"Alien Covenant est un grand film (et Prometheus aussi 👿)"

Cependant, je sais que beaucoup de gens ont des reproches envers ces films-là, et je vais en évoquer quelques-uns, je ne vais pas rentrer dans les détails, genre, oui, mais regarde, c'est un film pourri,
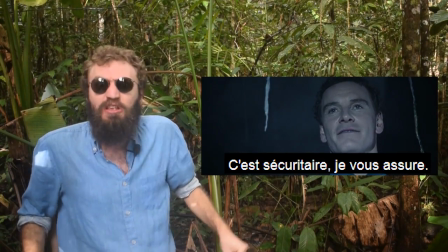1918s
parce que, en fait, là, le mec, il sait que David, il est méchant, il sait que David, il est méchant, mais il regarde dans l'œuf quand même, il regarde dans l'œuf quand même,
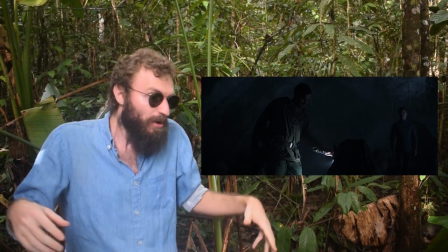1925s
Non, c'est un mauvais film. Et puis là, Charlize Theron, elle fait pas la roulade sur le côté, donc c'est un mauvais film. Pourquoi est-ce que je vous ai muqué comme des gogoles ? Et alors, pour moi, c'était comme ça de vous voir. Faut bien comprendre qu'en fait, ce genre de reproches-là, en fait, ce sont des reproches débiles. C'est-à-dire que c'est très bien si tu veux écrire un petit truc comique, je le fais parfois quand j'écris une critique sur Sans Critique, il n'y a pas de soucis. Ou si tu veux faire comme l'Audio Connard ou bien comme le Nostalgia Critique, si tu as envie de faire marrer, C'est très bien de dénoncer les mises incohérentes Oh bah oui, regarde,
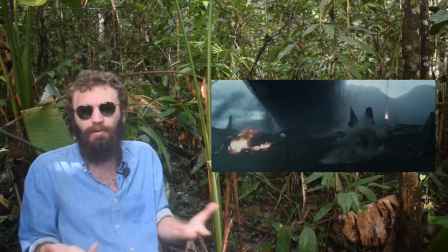1952s
il y a des cartes tournées sur le côté C'est trop drôle Mais en vrai, ce n'est pas une critique filmatographique Très construite et très cohérente Et je veux dire, dans la vraie vie,
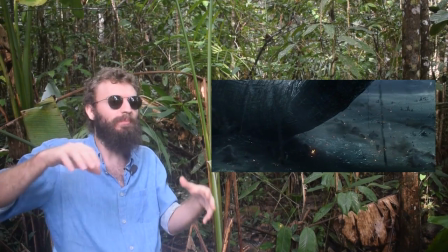1960s
il y a des gens qui meurent tréconnement Et je ne vais pas m'amuser à vous dire Oui, mais regarde, elle n'a pas pu se retourner Parce que là, il y avait des geysers et tout,
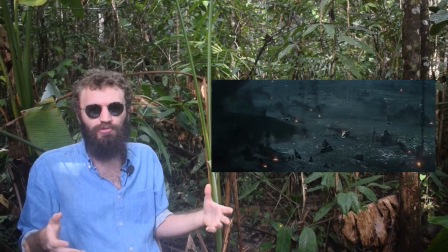1966s
blablabla On s'en fout, tu veux dire, le truc, c'est qu'elle est tout droit Et qu'elle est morte Mais là, vous avez raison, ce n'est pas parce que les thématiques du film Sont extrêmement intéressantes que ça en fait forcément un bon film Souvenez-vous de la phrase de Proust dans Contre Sainte-Beuve Chaque jour, tu accordes moins de prix à l'intelligence L'intelligence, ce n'est pas ce qui va primer pour une oeuvre artistique Ce qui va primer, c'est tout simplement ce qui va te faire véhiculer comme émotion Et moi,
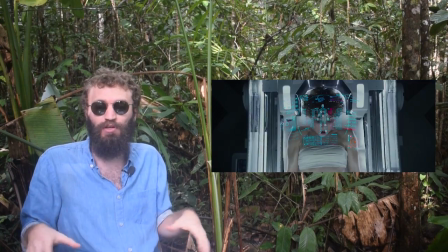1988s
je suis désolé, en fait, Prometheus et Alien Covenant me font véhiculer quand même pas mal d'émotions Parce que je trouve la scène quand même de l'avortement,
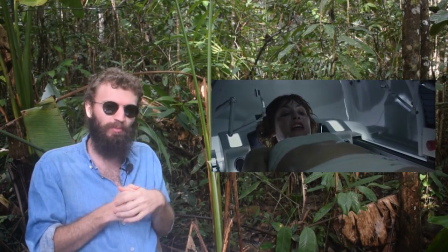1996s
la césarienne dans Prometheus quand même vachement réussie,
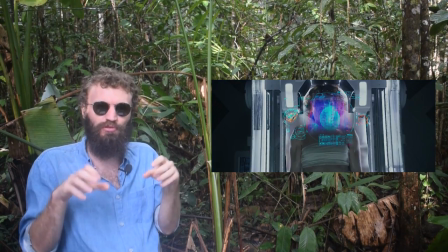1999s
vachement tendue, vachement crade Surtout qu'en fait, on ne s'y attend pas trop je trouve que toute la dose de mystère qui entoure tout ça est quand même vachement plaisante,
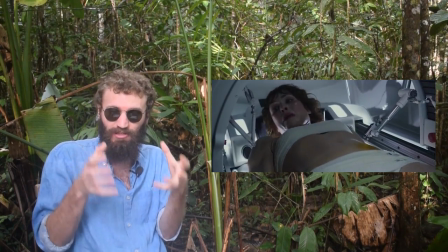2006s
c'est vachement agréable il y a une véritable ambiance qui se crée dans Prometheus qu'on trouve les personnages cons ou qu'on les trouve normaux et c'est pareil dans Covenant dans Covenant pour moi il y a 3 films en un il y a le premier film
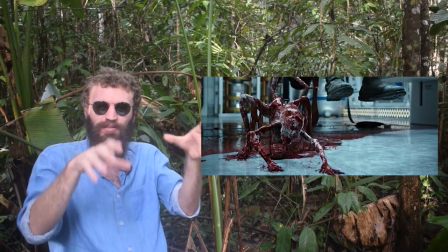2018s
où on a une sorte de mille aliens à 3 dans la sorte de navette qui les a amené sur la planète alors c'est très court mais je
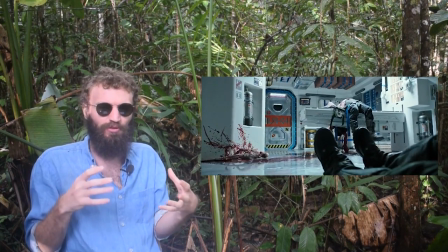2023s
veux dire c'est extrêmement tendu c'est plutôt bien fait en plus c'est vraiment crâne il y a quand même un alien qui sort du dos et c'est juste immonde s'y rajoute encore plus au côté dérangeant que lorsque ça sortait du thorax et surtout lorsque tu regardes Alien Covenant tu ne sais pas si ça, ça va être le vrai Alien l'Alien du film ou s'il va y en avoir d'autres et donc en fait tu ne sais pas trop comment cette situation peut dégénérer parce qu'ils n'ont que 3 dont un qui est mort parce que l'Alien lui a giclé le dehors donc pour moi il a fait un mini-Alien extrêmement réussi voilà un petit Alien qui a duré quoi peut-être 10 minutes dans le film ensuite il a ouvert le champ des possibles dans Alien en filmant pour la première fois des Aliens à l'extérieur,
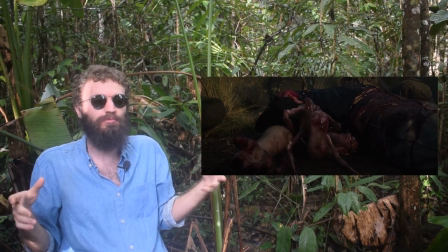2059s
dans un univers, on va dire, naturel, parce que bon, l'extérieur, on va dire, dans Aliens,
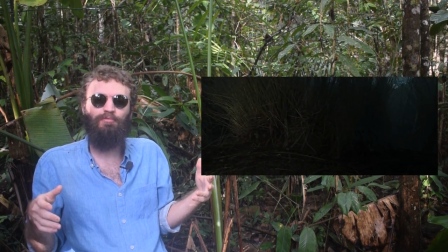2064s
c'était comment dire, zanteux, voilà, et puis très sombre, et là, c'est juste un champ de blé, on va utiliser donc les Aliens d'une manière différente, et puis surtout, on a donc le centre du film, qui est donc ce conte gothique, cette relecture de Prométhée, cette relecture de Frankenstein au milieu du film que j'aime beaucoup,
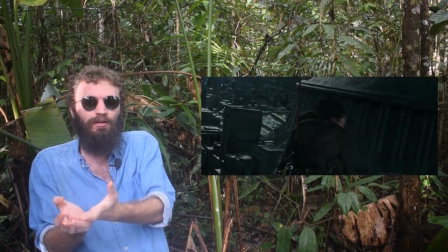2079s
et à la fin, pour moi, on offre un nouveau film Alien aux amateurs, avec donc cet Alien là qu'il faut éjecter avec la grue, qui peut rappeler un peu la scène de fin d'Aliens et puis à la fin il faut éjecter pareil l'Alien du vaisseau qui peut peut-être rappeler un peu la course poursuite dans les couloirs d'Alien 3
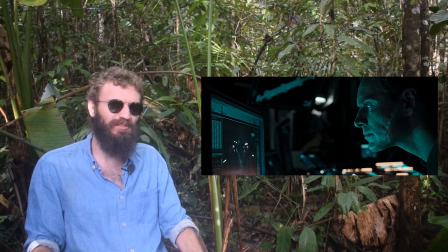2096s
avec David Walter qui regarde comme ça dans l'écran qui fait des petites mimiques et tu te dis c'est pas lui, c'est sûr que c'est pas Walter, c'est sûr que c'est pas Walter et tu fais qu'est-ce que c'est que c'était, c'est que c'était content est-ce qu'il est content, qu'est-ce qu'il fait je trouve qu'il y a une ambiguïté dans cette scène là que je trouve car évidemment si tu réfléchis en termes de pure diégèse c'est évident que David a pris la place de Walter
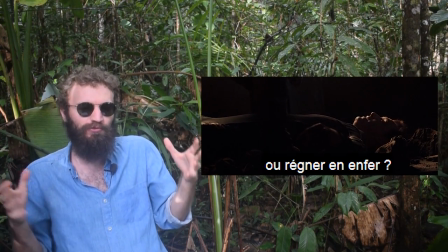2119s
David il s'est coupé tous les cheveux pour ressembler à Walter on a vu juste avant que ça coupe dans le combat David-Walter David saisit une arme et ça coupe juste là donc tu peux te dire c'est bizarre tout est fait pour te mettre le doute et en général on ne
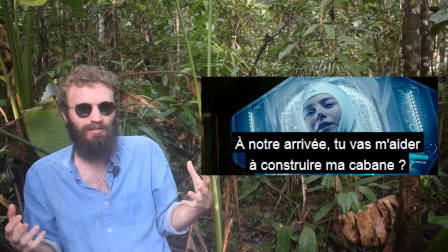2133s
te met pas le doute pour rien et je suis désolé pour moi il y a un côté véritablement jubilatoire à voir la fille comme ça qui se fait endormir dans son caisson qui dit « Ah,
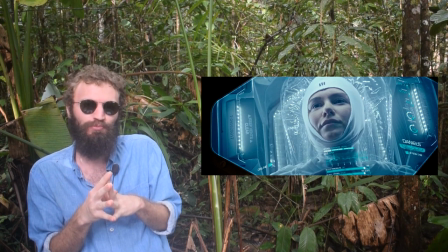2142s
tu m'aideras à faire ma cabane sur le lac ? » Référence à une discussion qu'il avait eue avec Walter un peu plus tôt, et que David, il ne piche pas, et qu'il ne comprend pas, et qu'elle se rend compte que c'est David,
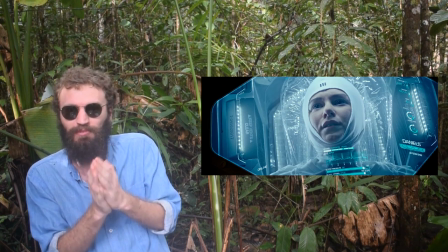2151s
que ce n'est pas Walter, que ce n'est pas son ami, que ce n'est pas l'androïde qu'elle aime.